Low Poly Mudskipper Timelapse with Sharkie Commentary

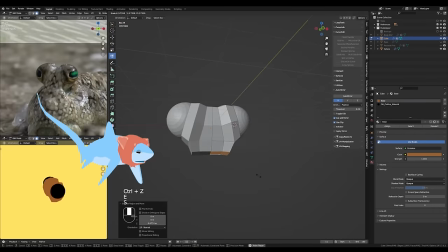For my model's eyes, I pretty much only ever use one solid dark color,
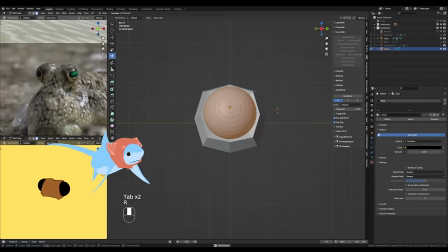but for mudskippers it felt very crucial that you could tell that their eyes are pointing in
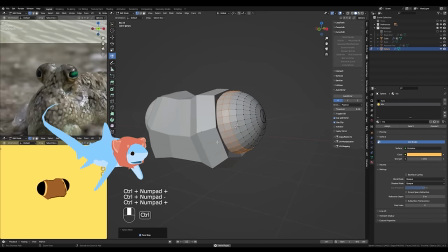fully opposite directions so i went ahead and added a little bit of yellow to give the impression of an iris and i usually
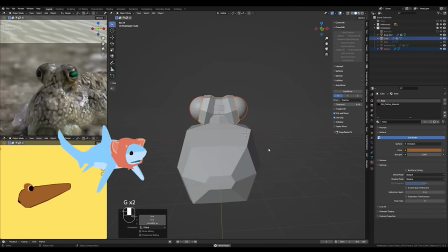also limit the eyes to just that one solid dark color because the eyes
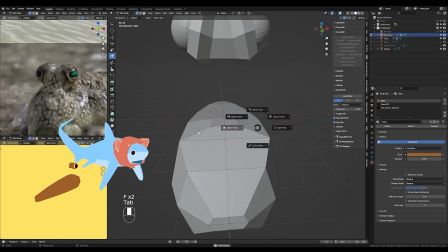are perfectly round and they're pretty much stuck on to a totally flat plane and since they don't have an eye socket when I
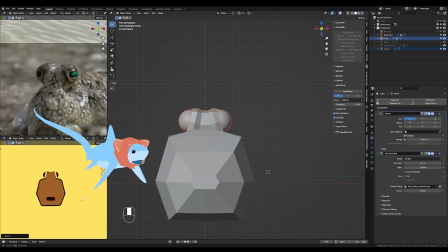add an iris to that spherical eye that's stuck onto a flat plane.
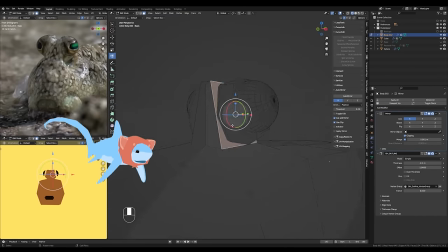It could just look a little uncanny, like this version of my Shubo model.
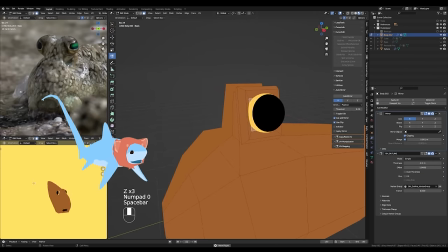But I do want to experiment more with giving my models more dedicated eye sockets so I can be a bit more expressive with the eyes in the future.
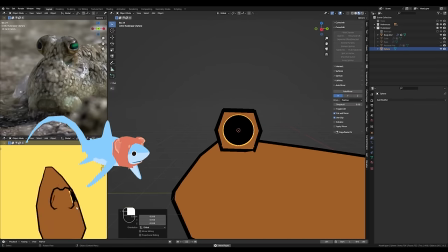Once I got the eye structure looking the way that I liked it and attached the eyes to the mudskipper's body, I needed to work on the overall head shape more.
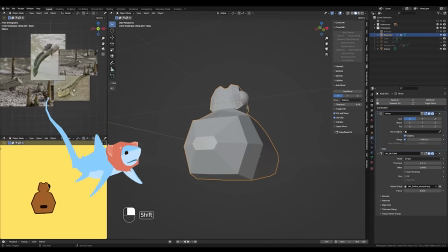I don't know why the shape of a mudskipper's head felt so incomprehensible while I was working on the beginning of this model.
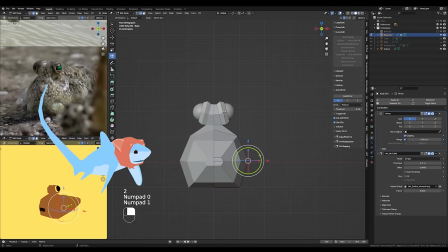It's simply round. It's simply a round shape, but for whatever reason, it was just not computing at the time.
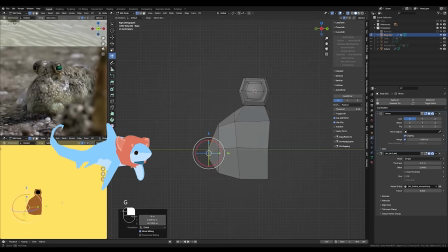Something about like the position of the mouth and how it was kind of protruding outward.
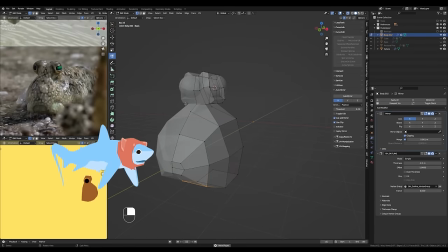It just wasn't making any sense to me. So I used an overlay that I find really, really helpful.
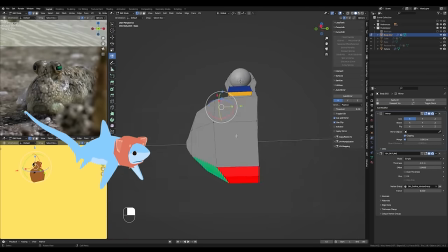It's called Mesh Analysis, and you can see here it highlights different faces in different colors if they're non-planar,
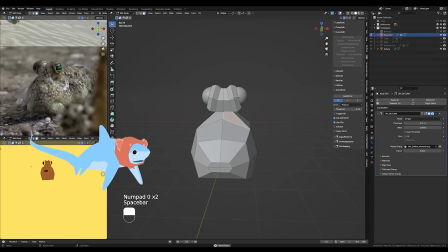which just sort of means that that specific face isn't flat or level with itself.
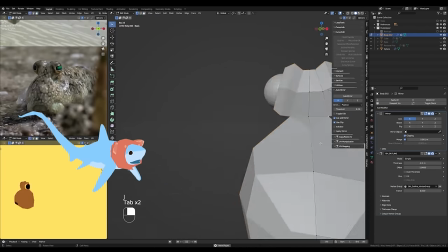That always helps me visualize my problem areas a lot more clearly. mesh analysis
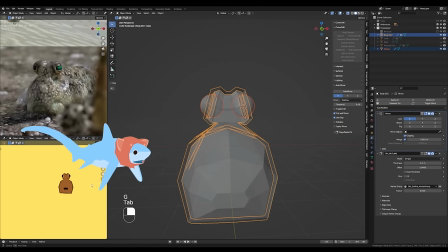overlay is also really handy for cleaning up the outlines I use on my models if
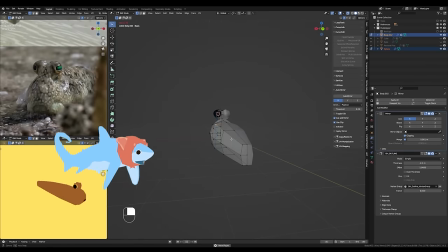a face on the model isn't actually flat then the outline will generate a lot of seemingly random weird extra lines over that face and
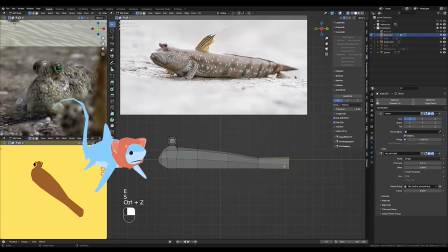it makes the model look really messy so fixing those planes makes everything much, much easier.
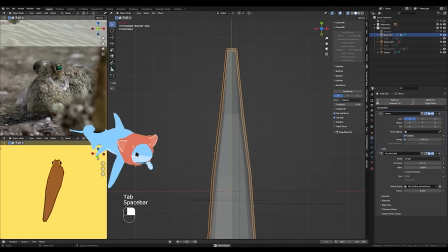Okay, quick checkup with a reference photo. The body definitely needed to be a bit longer.
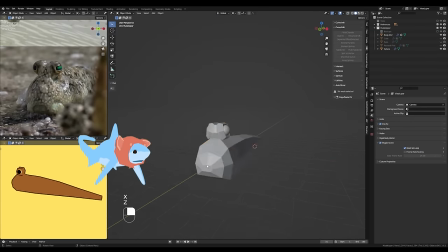I also decided to go ahead and like rotate the head upward and off the ground a little bit.
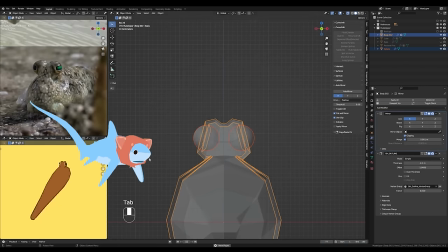Mudskippers often hold themselves propped up off the ground with their pectoral fins.
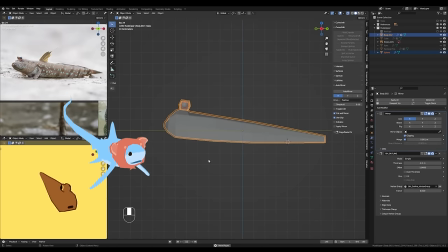This is an artistic decision. I will immediately reverse when I begin rigging, but it was fun while it lasted.
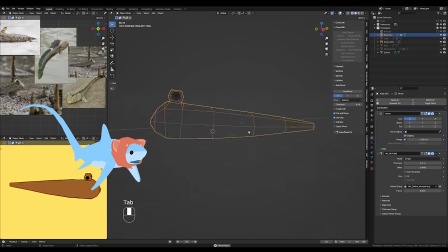I also started over on the pectoral fins at this point. I decided to just simplify them as much as possible.
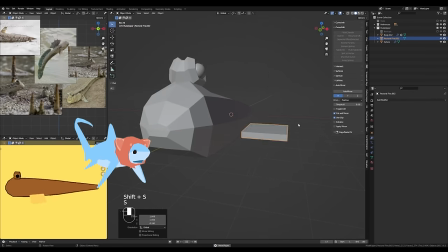Instead of worrying about how they're twisty in real life,
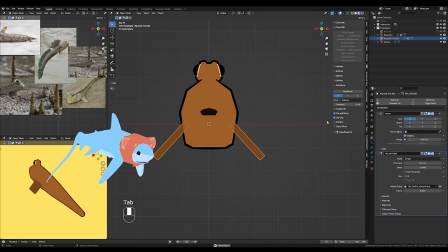I just focused on modeling what I think they look like without being too strict about looking at actual references.
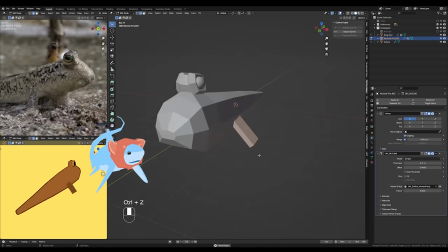I think that's like the opposite of general art advice,
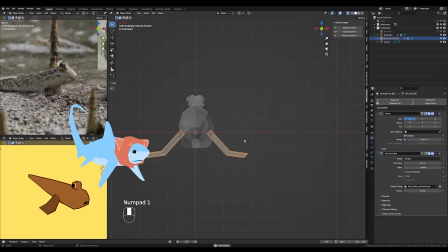but I love to overthink shapes like this, so simply choosing to shut my brain off here.
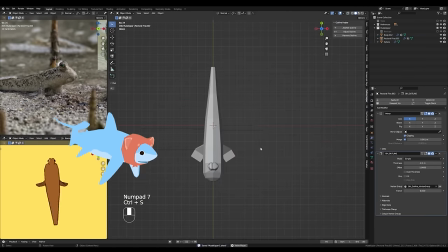While I was over here working on the pectoral fins, I decided to go ahead and model the pelvic fins.
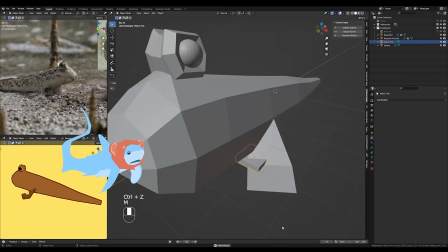So mudskippers are, of course, endlessly fascinating creatures,
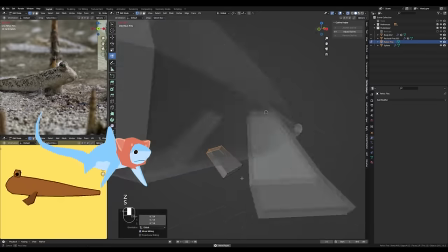and I was completely amazed to learn that they They have this little pair of fins on the underside of their body between their pectoral fins.
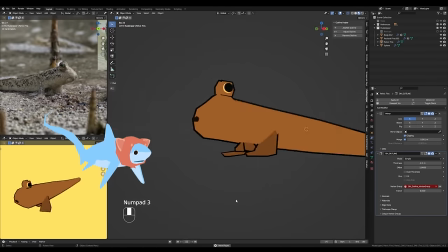Different species of mudskippers will have either a fused or unfused pelvic fins.
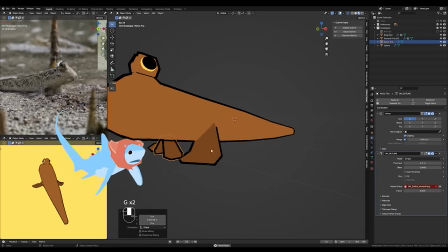I went with unfused for this model because I think the shape is like more easy to comprehend as a fin for,
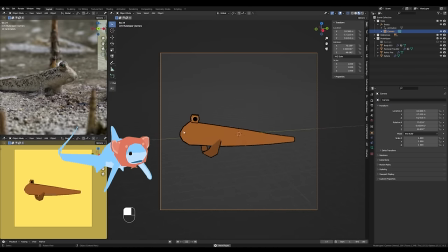you know, someone looking at the model, I think. Like, I didn't even know that they had that fin before I started working on the model.
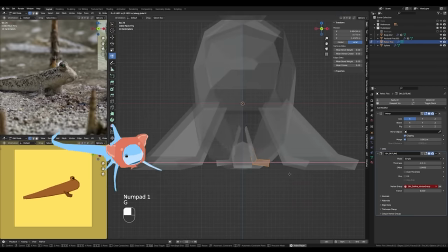So I think, I don't know, the unfused one just looks, I don't know, it looks like a rock or something that it's just kind of sitting on.
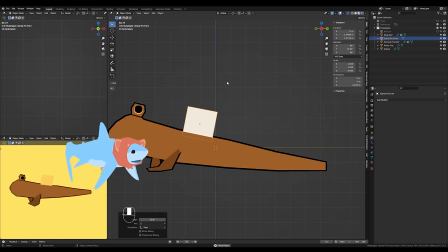So we went with the unfused version.